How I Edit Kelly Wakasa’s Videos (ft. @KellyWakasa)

Oh, no, not me We're probably not this is a great example of where editing is killer because I asked these people the same question But there's no point in putting the same question because it would be super repetitive So what we did was I let the one question be asked.
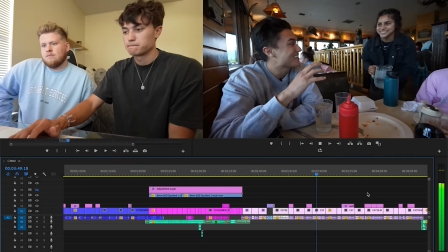[4:18]
We cut in just the responses. So it's way more satisfying We're trying to go skinny dipping with a stranger What do you think?
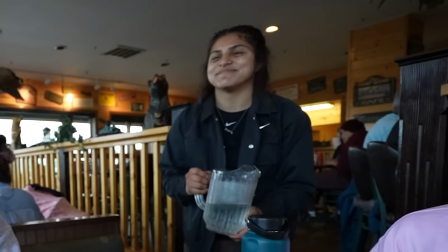[4:28]
We zoom in on her face because it's all really about her and she's giving expression I noticed a lot of people just cut in just to cut in you have to cut in at the right time when it's an expression If it's a joke you'll notice a lot of times We'll have hunched in and then punched out or vice versa when a joke has been told and then it starts laughing in the moment it and then out it's almost like a feeling it's it's feeling yeah I think we had 10 minutes of footage of this dude messing around on these skates yeah cut it all
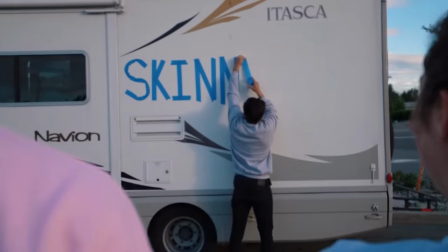[4:55]
and just put this one clip it you know sometimes we'll use b-roll for montages but Kelly oftentimes likes a roll with audio both of these shots right here that both of those were segments in of itself in this grocery store that we just get into a montage this video was you said four hours right Four hours of footage and product is nine minutes nine minutes four hours of footage you got that shit Cut it got that shit.
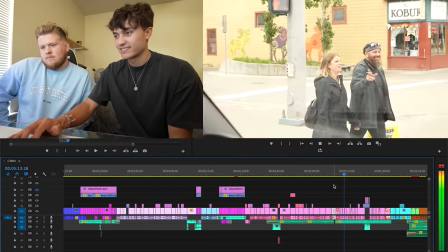[5:18] Skinny dipping. Skinny dipping. Skinny dipping live a little skinny dipping. Skinny dipping for free. Skinny dipping Skinny dipping.
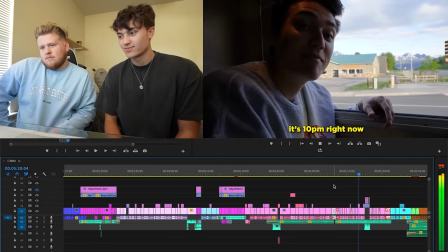[5:25] I love you. Skinny dipping. It's 10 p.m. Right now. Look how bright it is outside 10 p.m.
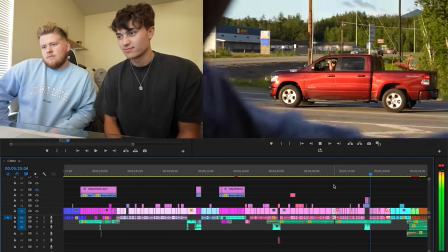[5:30] I was desperately looking for a brave soul. Skinny dipping. Skinny dipping. You down? Can you read it? Oddly.
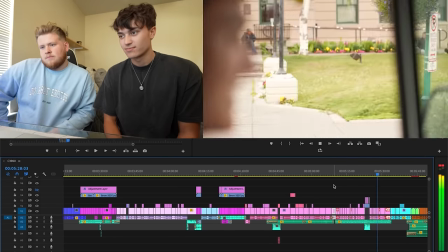[5:35] Free skinny dipping.
For that montage right there back to like talking about music What I did is I found a song that starts kind of slow and then picks up dramatically And what I did is I used Kelly's,
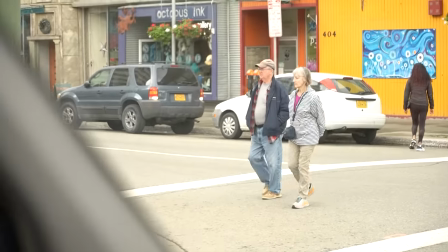[5:44]
you know, different asking people to go skinny dipping I used them in correlation with the music So once it got more dramatic,
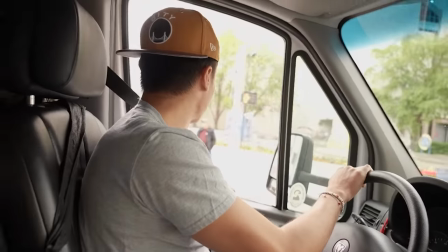[5:49]
it was louder It almost ascended like an orchestra What I tried to do with it is make it feel like desperation I was trying to make it feel, you know, we were really looking for someone A lot of times we'll shoot a video and we shoot the ending a little too early Not maybe too early, but we need more footage in the video We went a separate day Like so like half of these shots, we actually had already shot the skinny dipping part, but we needed more reactions and stuff So we just went around and asked some people.
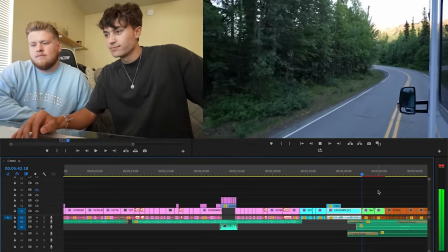[6:15]
Yeah, and I don't feel bad about it.
We're here back at the campsite Hopefully she comes otherwise. There's a lot of other candidates around here. So I'm still optimistic.
This is great right here We have a little transition and I think it's a great example that you don't always need music
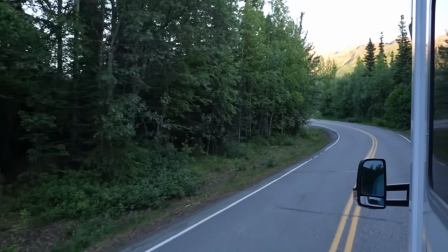[6:28]
to transition someplace This is just two nice b-roll shots a little bit of a sound design.
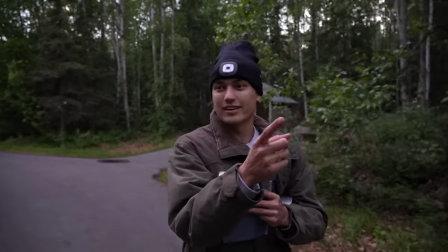[6:33]
Yeah I wanted it to kind of transition back into the forest. So I use forest I also use a ticking clock sound effect because in this scene it feels like time is running out So I wanted to have that you emphasize where it's like okay Well, we don't have much more time to pull this off. You guys just don't understand Editing the little intricacies that people take for granted. You'll probably watch this video like wow I never even thought of that. We put ticking sounds to make it sound like time is running out You better just appreciate this, okay? We're not just Influencers. This is art, okay, bro.
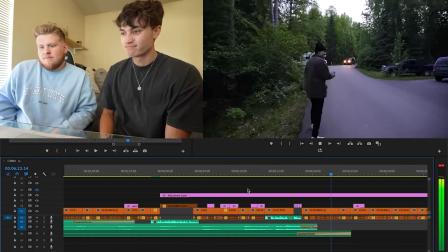[7:05] That would be like perfect timing if this is her that'd be so funny I would actually be so funny
Sometimes you need a little luck. I mean this story was literally one of the luckiest days of my life
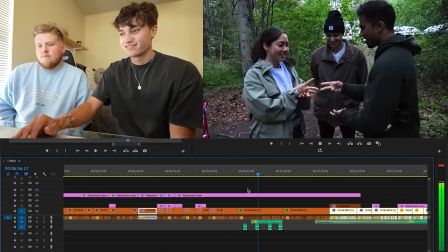Another thing right there with sound design, I put a heartbeat sound effect and I also put crescendo as well. It's good because these two characters, Anne-Marie and Krish, in this moment what they're feeling is obviously pressure because they don't want to go skinny to Bing. So how do you convey that? I found the best way to be for sound. So this is just the sound design for this moment.
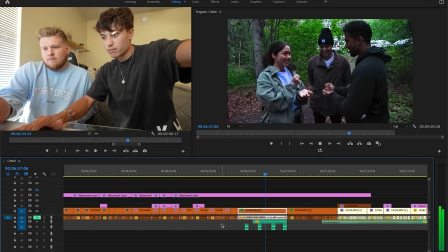I mean, it's just subtle things that really go a long way. Sound design is a very important part and I think it's often overlooked. It can go a long way in helping convey an emotion.
All right, we're about to do the jump.
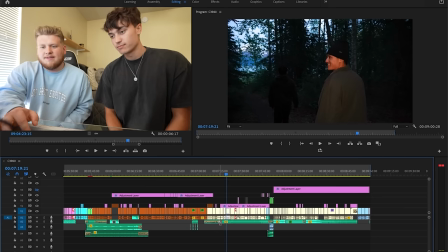[7:58] This is insane. I love it.
Two things. One, I like this moment specifically with Kelly holding this other camera that we have.
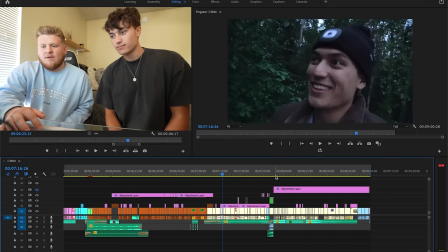[8:05]
I feel like it's a great character moment for him.
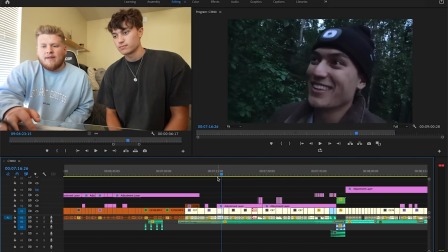[8:08]
It's good to cut these in because I feel like it makes you feel like you're there in the moment with him and feeling the emotion he's feeling.